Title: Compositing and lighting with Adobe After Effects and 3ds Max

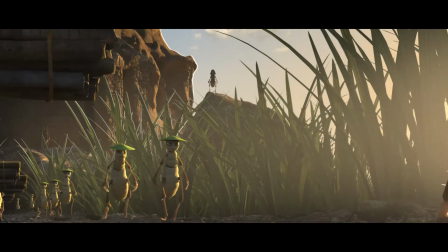(0:02)
hello friends the short film termite samurai is out and today I'm gonna talk about my workflow regarding compositing
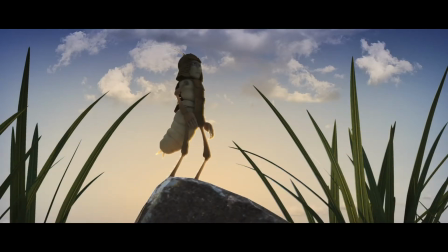(0:09)
and lighting specifically about this shot from the film I chose this shot because it's very simple to follow and
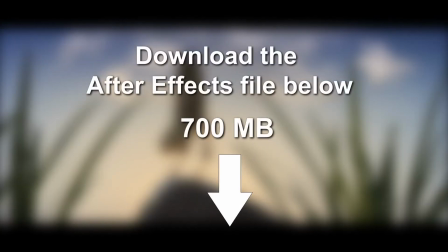(0:16)
the techniques used were used throughout the film you can download the actual After Effects file used for the tutorial but I must warn you that it's over 700 megabytes in size and it's not necessary to have it to follow the tutorial now this shot is rendered in 3D Studio Max.
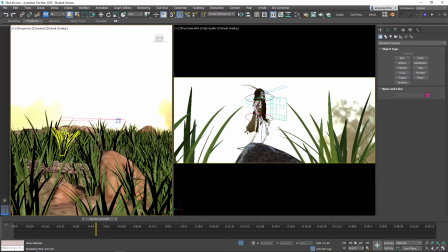(0:31)
The way I work is I treat the file as if it was a live-action shoot so I create the background once and place the camera where I needed to be across multiple frames.
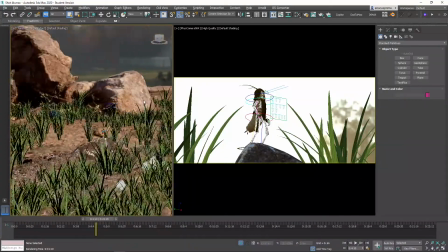(0:42)
The only lighting that was used is from a high dynamic range image placed in the background.
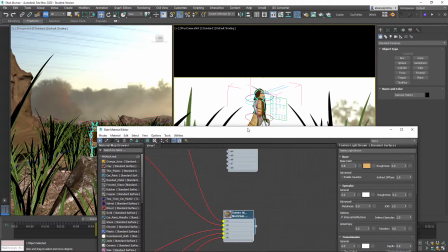(0:48)
The character is textured with a subsurface scattering texture and rendered with Arnold.
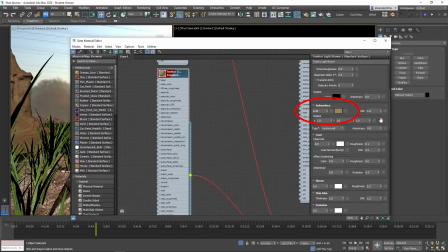(0:54)
This gives the character a slight translucency to mimic the skin of an insect. Now if I render the image as is, this is what I get.
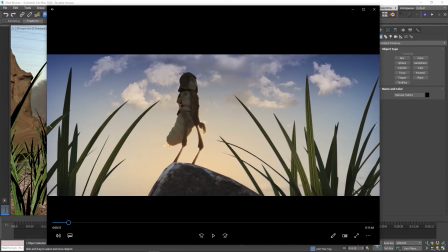(1:03)
But this is what it looks like in the movie. So let's go into After Effects to see how it's done.
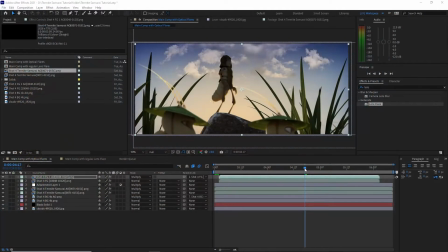(1:10)
Now here it is in After Effects.
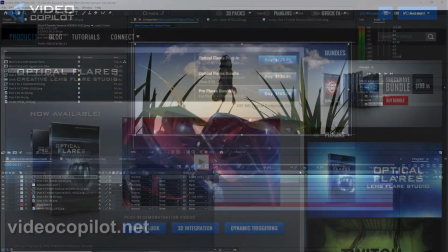(1:13)
Now if you download the files and you get an error message in one of the layers, it's because I use a plugin called Optical Flares from Video Copilot.
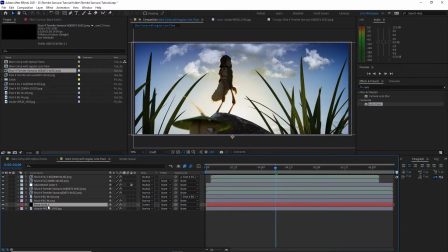(1:21)
I created another comp that uses a regular lens flare from After Effects, so you can follow along now
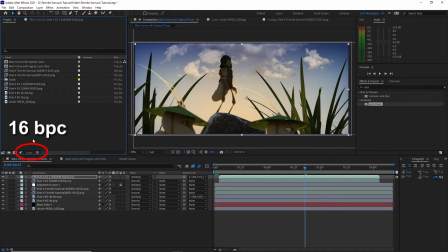(1:30)
you want to make sure the project is set to 16 bits per channel and every animated file was rendered as a PNG at 24 frames per second at 1828 by 778 and if you look at the project window have the main elements rendered separately once as a diffuse pass and another as an
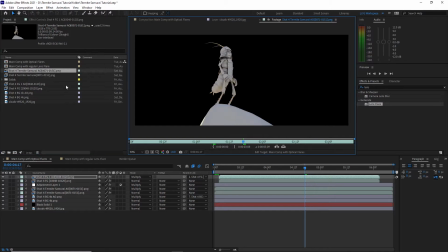(1:49)
ambient occlusion pass now let's go to the timeline the
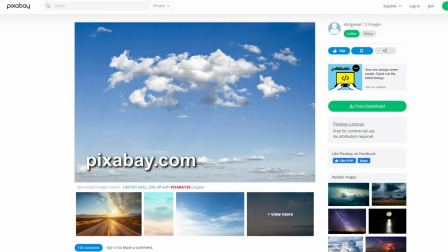(1:58)
first layer is the cloud layer this was downloaded from pixabay and if you click on the effects i added a levels effect to bring up the
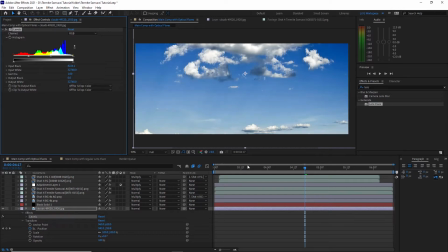(2:05)
contrast i also added a slight movement to the clouds to simulate them moving through the sky the
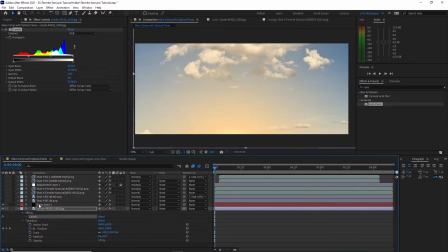(2:13)
next layer is the lens flare layer this is to simulate the sun rising from behind the character and this was done with optical flares from video copilot next
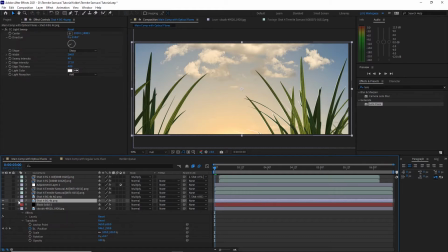(2:27)
up is the grass background this was a single file that was rendered in 4k to allow for recompositing later and i added a cc light sweep effect to give it a backlight i then add the grass background ambient occlusion pass to give it more depth and change the layer from normal to multiply
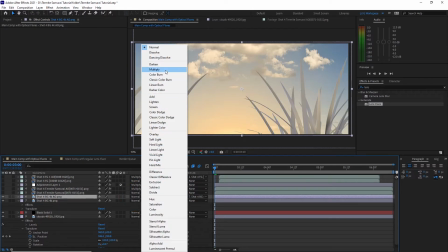(2:43)
mode now
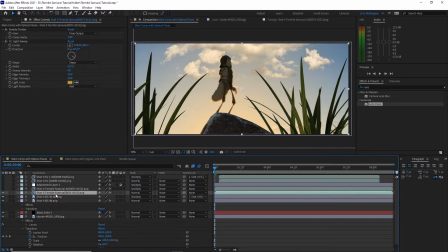(2:47)
this is the main termite pass this is the diffuse render and sometimes when they render out an image
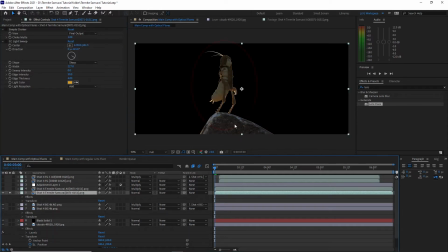(2:53)
you get a thin white outline from the alpha matte to fix this i had a simple choker effect Then I add a light sweep effect to simulate a backlight coming from where the sunlight would be hitting the character.
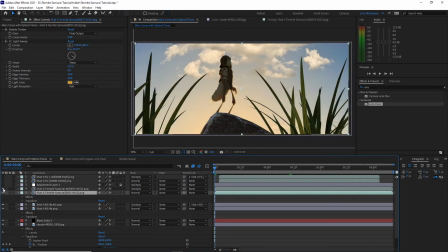(3:07)
Then I add the ambient occlusion pass on top of it to add more definition to the character and change the layer from normal to multiply. I also add a simple choker to hide the white outline and a levels adjustment to make it brighter.
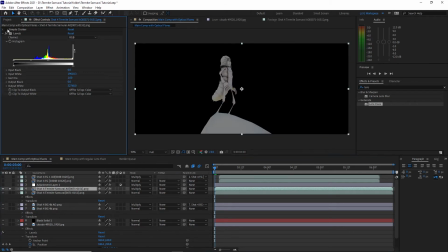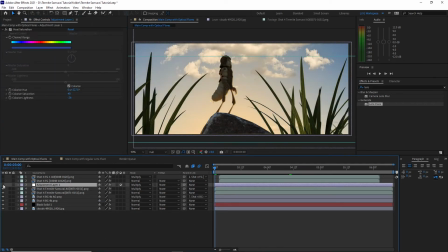(3:30)
Now, I feel the sky is too yellow, so I added an adjustment layer with hue and saturation effect set to colorize blue.
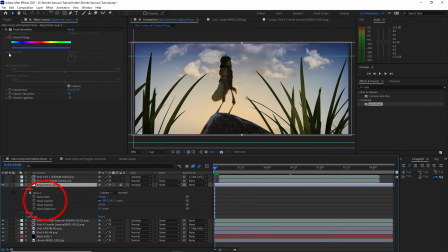(3:37)
I add a mask and feather it to help bring out the sky.
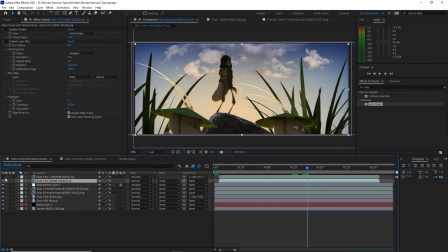(3:52)
Finally, I place the foreground characters in the layer. I add a simple choker as well, and also add a camera lens blur to help give the image more depth. Last but not least is the ambient occlusion pass, also set to multiply. Add a levels effect to make the ambient occlusion brighter, and a camera lens blur to match the diffuse pass.